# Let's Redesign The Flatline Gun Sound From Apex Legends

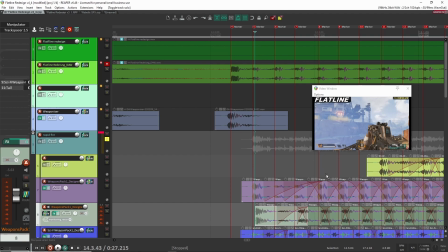(8:12)
So I used these different samples to create this session here.
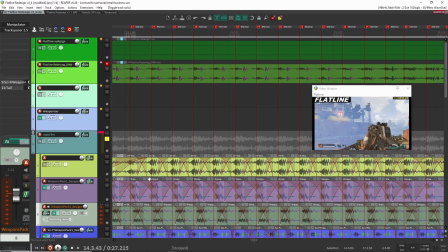(8:24)
So I'm using different samples. They're still kick samples, and then I still have the same mech layer,
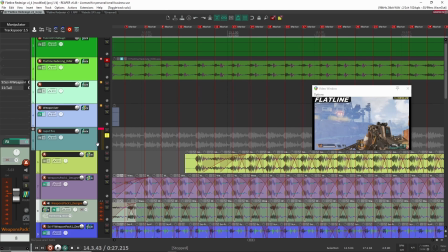(8:29)
but I am playing a bit with some automation to make sure that the volume changes over time, and then I'm also,
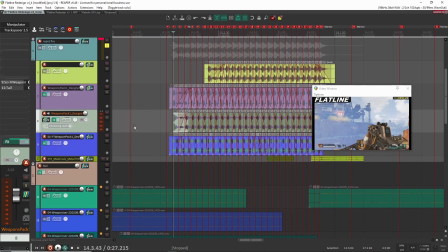(8:37)
I think I might be automating some other parameters. Let's have a look here. Yeah, so I have a manipulator on one of these tracks.
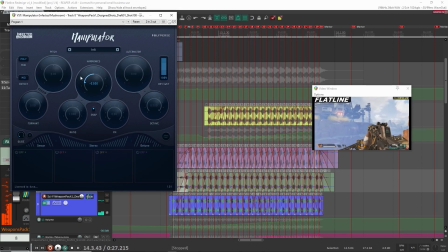(8:44)
So this one here, this is just more of a design element here when I'm bringing down the harmonic.
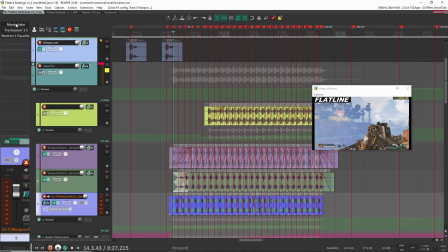(8:50)
But on this bottom track here, I'm actually
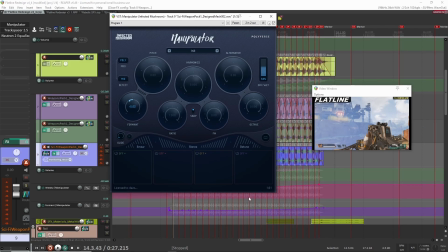(8:54)
automating this format over time so that it increases and rises in pitch as the magazine is running out of ammo here.
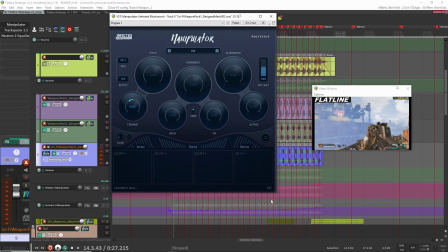(9:06)
Right, and you can hear that as the gunshots get louder and louder, or as it goes nears the end of the clip here, you have the mechanical sounds coming in and taking over the body of the sound.
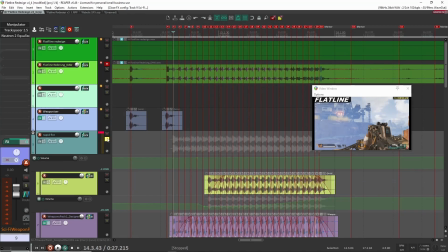(9:23)
And this is very common, and I was trying to imitate the same thing that the original game does, which is this.
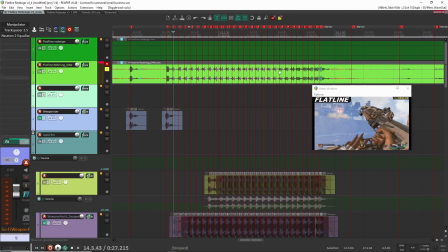(9:33)
Right, and you can hear it right around here.
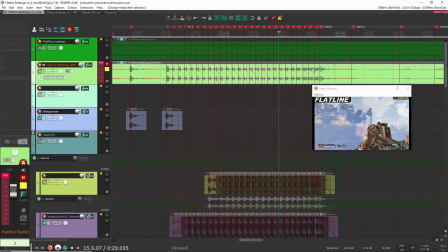(9:35)
You can start to hear and even see that in the waveform that it starts to get the mechanical sounds start to be brought up in the mix a lot more.
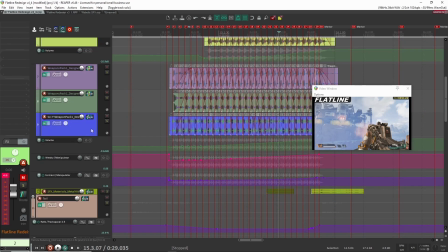(9:43)
So that's what I was doing here. It's the exact same idea.
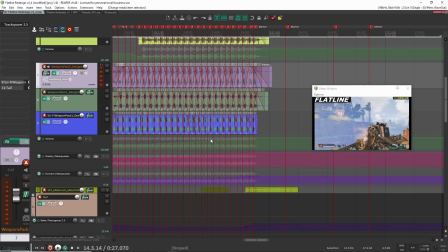(9:50)
So you can see here I'm automating the volume. So the volume around this section here starts to get higher for the mechanical sounds. And then I'm also rising in pitch as well.
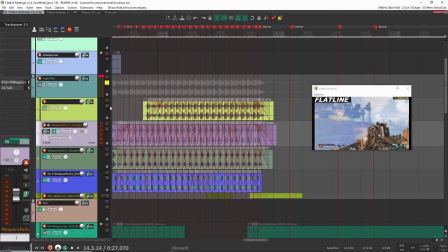(9:59)
All right, so that's pretty much it for this section. I didn't go in and create some variations with these sounds. I probably should have, because it sounds very kind of machine gun-ish and it's not very nice. So I could definitely go into more detail work in this section, but I left it as is for now, and that's what I had here.
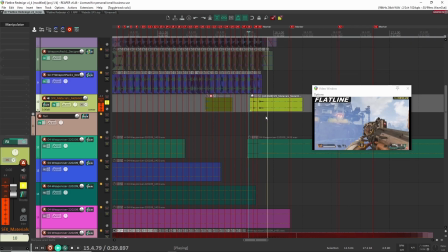(10:17)
Another sound effect that I had was this sound here at the end. And this was just to signify like the end of the clip.
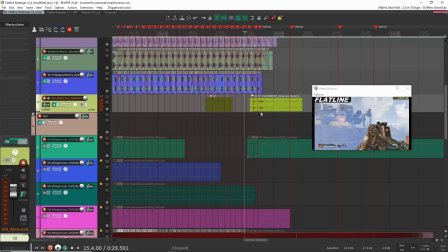(10:27)
You can barely hear it. It's just kind of this additional layer that I had on top just to add to the mechanical sound to signify that it was the end of that click and that the gun needed to be reloaded.
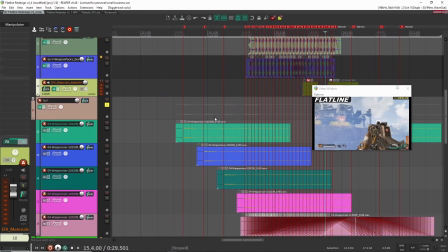(10:39)
All right, so that is the rapid fire sound. Let's go into our tail sounds now. So for these, let's have a listen to what it sounds like.
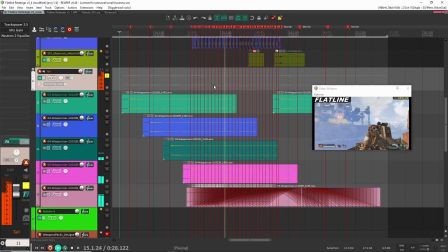So this one was a little crazy to make. So there's a lot going on here.
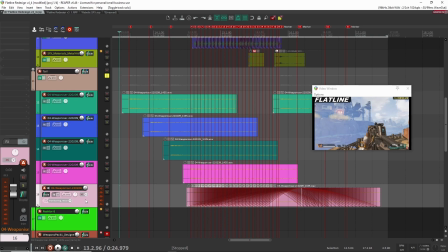(10:56)
So one of the things that's actually happening is, where is it here?
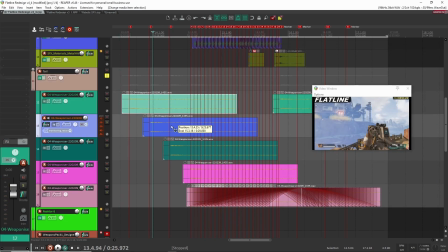(11:03)
Okay, so I used this sound file here, and I basically copy and pasted it down over like this for these sounds.
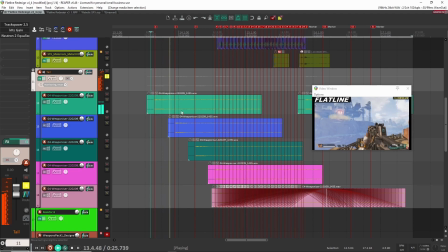(11:10)
So again, for the initial 3 sounds, because they were more spaced out, I had the space to put them on different tracks.
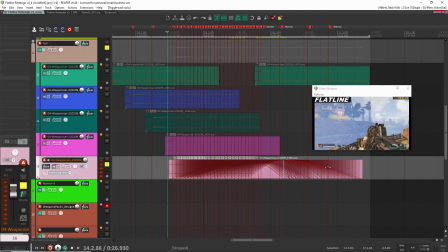(11:18)
But for the bottom one here, so this one I put all onto one single track, because this was the rapid fire section. So I knew that for this section, I didn't want to hear very much of this sound at all, because I wanted the sound of the main shots being fired to be heard.
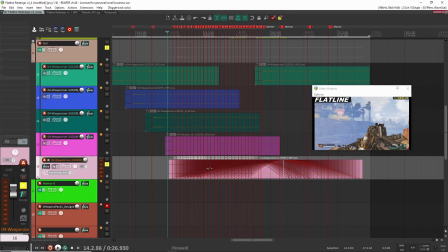(11:37)
So this section, I still want it to be present, but I want it to be brought down low in the mix. So I brought it all on one track, and what I did is I automated some of the parameters to make that happen. So let's have a look here.
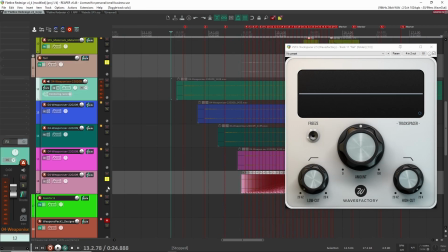(11:50)
So the first thing that you'll notice here is that I'm actually using a track spacer for this entire bus,
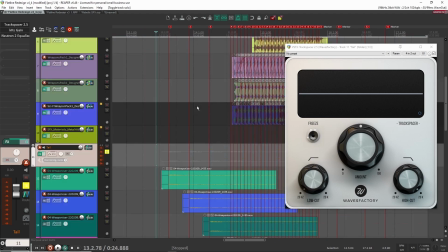(11:57)
for the entire group here of all the tail sounds, because I want to make sure that the gunshots are what are being heard. So I don't want the gunshots here to be masked by the tail sounds. So the tail sounds are getting cut out from the main gunshot.
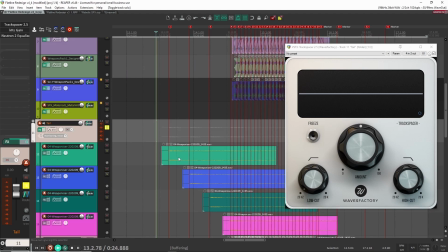(12:10)
So that's what's happening here.
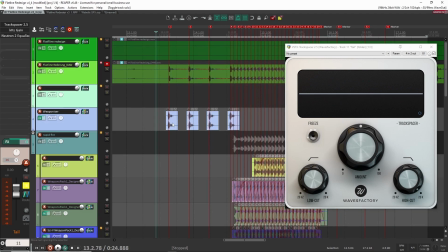(12:13)
So that's why you get this kind of pumping effect. The pumping effect is coming from my gunshot cutting out these frequencies from the tail sounds.